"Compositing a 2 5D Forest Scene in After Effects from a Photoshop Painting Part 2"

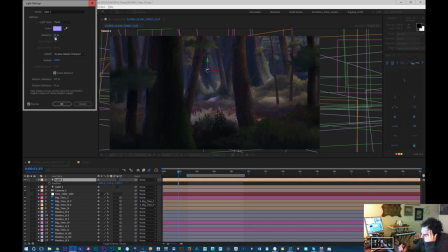57:58 Like I just fumble through everything, pretty much. Purple is definitely better. Pink's no, pink is too nice. Like, trying to make it a little. I want the forest to start out a bit like dark because this is the first shot you see of this section, right?
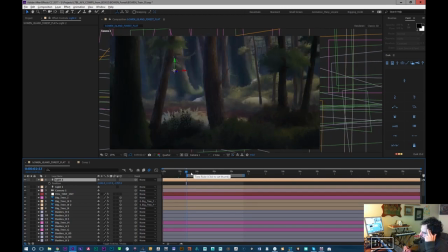58:17 So I'd like to start with cools, and this is how I relit those other scenes in the other animation that I did here.
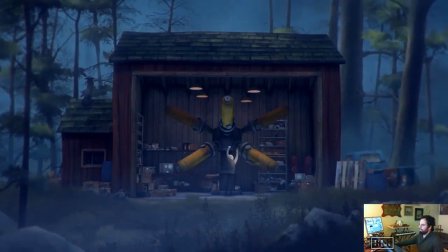58:29 This one, I this is the first lighting pass, and then what I did was this is all redone with lighting.
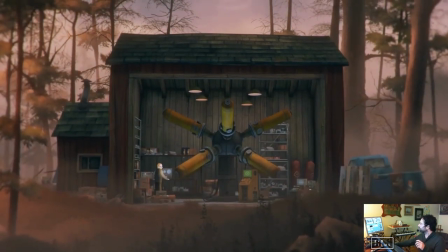58:36 So I didn't retint, and it's done with the same fog thing. So I have the fog on this one, and I was pushing the color of the fog and then changing the lights in the scene.
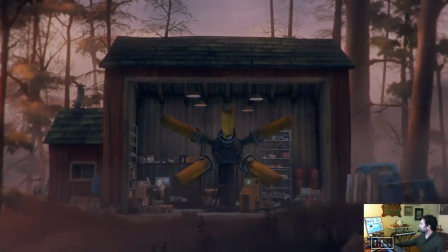58:45 So there's a whole bunch of lights inside the shed because that's a 3D object that's done in using Element.
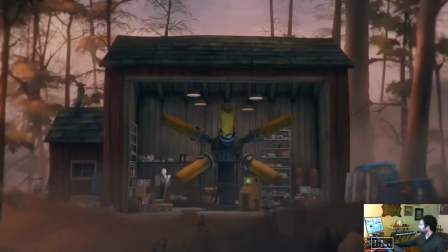58:53 I hate that shed door. It makes my gut sick. I don't even like looking at it.
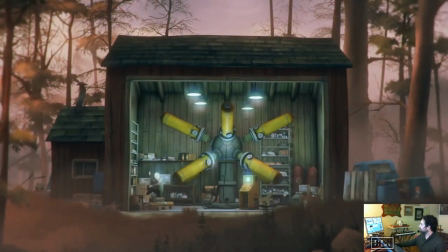58:58 But the environment itself is lit by a few, just a few point lights. And so I push the values of those point lights, or the color, sorry, the hue of them,
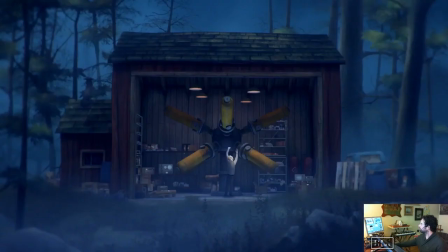59:06 and the value of them to create the nighttime scene, and then to do the this scene,
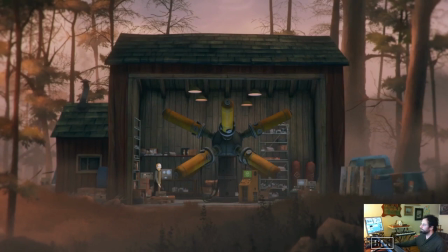59:13 which is more neutral, and then this one is like a warmer morning scene, right? So I was able to just move the lights around and make the artwork pop a little more.
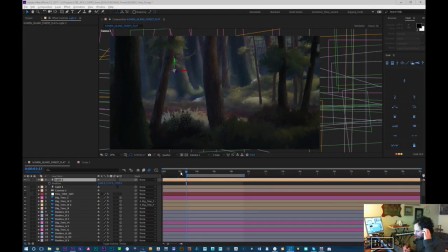59:23 So that's that. But as you can see, I'm already getting some sweet results, I think.
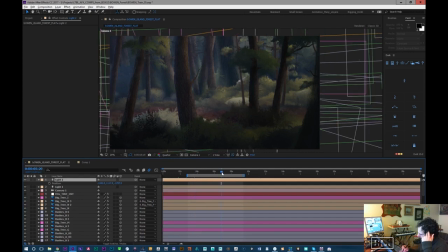59:29 And I'm using one light right now. The thing is I think this light might be too wide.
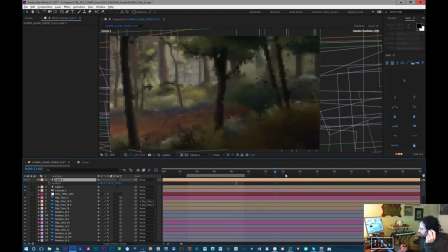59:35 It's probably too big. So, because I want, as I get up here, well, it does start getting trailing off a little bit,
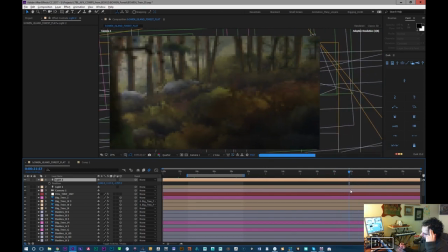59:42 but it is pretty, it's 10,000 radius, so it's probably too high of a radius. But I'm going to call this forest start. Okay, and then I'll duplicate this, which should make everything look horrible.
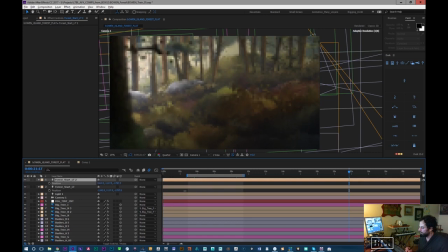59:57 Bring this way over here. And bring it up. This process is definitely
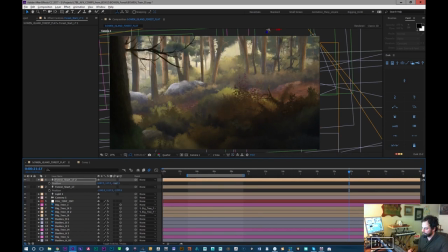60:10 You know, it's a good way to go if to create some quick depth without having to retint every single layer.
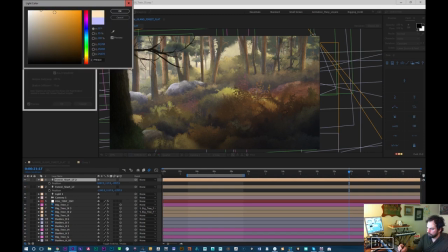60:18 So this one I would make warmer because I want it to feel like nicer anyway. Oh, hey, douchey. Great, that's funny. Your name's hilarious.
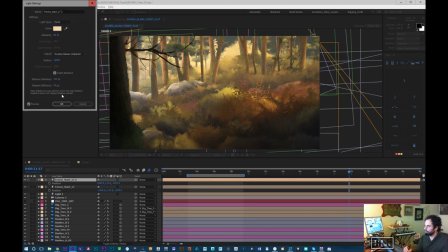60:34 How goes? There's something really rotten happening in the background here. I'm not sure what it is. Probably something I'm doing.
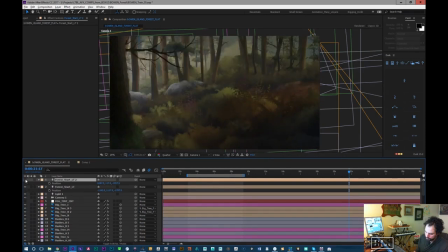60:49 Oh, you know what it is? I forgot to do something.
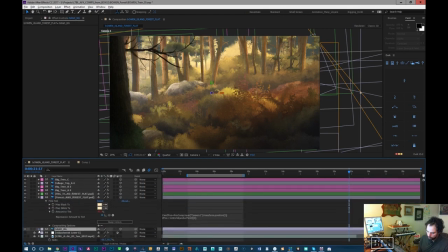60:54 Make sure your far background layer doesn't accept lights.
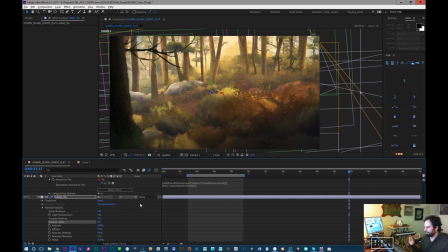60:59 So don't accept lights, don't cast shadows, don't do any of that. That's important for your skies because they should be impervious to light sources.
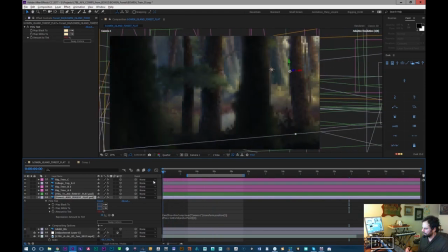61:09 And I think now what I'm dealing with is a little too much range on the cool light.
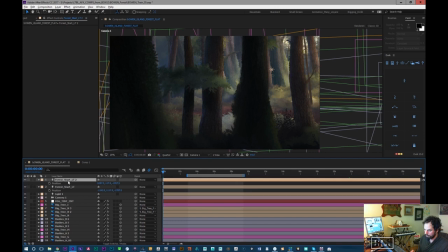61:14 They're both polluting each other, making this weird gross palette that I don't like. So I definitely have to change the I have to change the range of these guys, the radius.
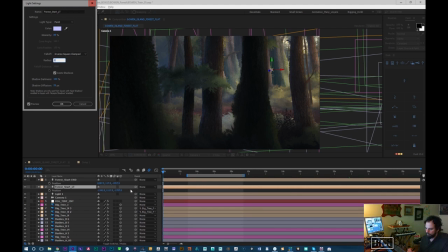61:33 So let's go. I'll just bring it to, let's just half it for now, even though it's gonna wreck some stuff.
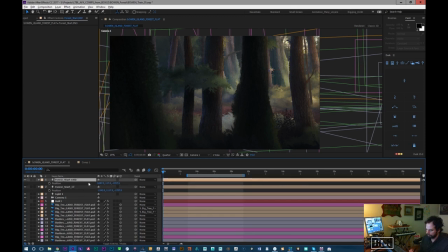61:38 Like it'll make this forest in the back too dark, but I could probably add another light. And then I'm going to do the same thing for this one. And we'll just add more lights as we need them.
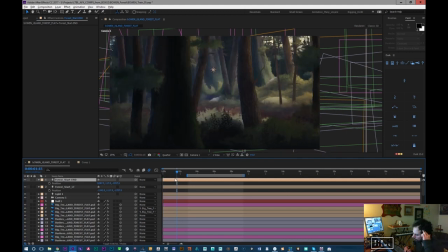61:52 Cool.
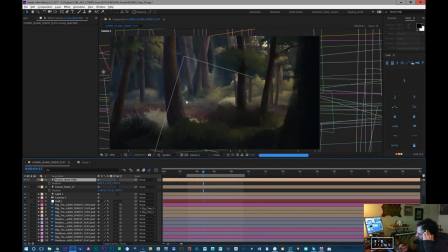61:55 Now that rock there, I'm probably gonna have to paint that little rock because that rock is so white, it's sticking out really badly.
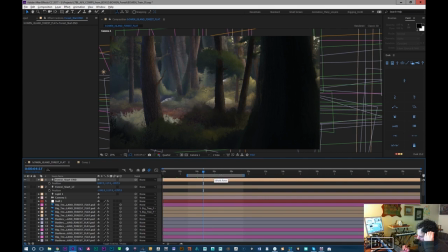62:01 And I'm not sure what that layer is, but I'll find that later. We'll clean that up.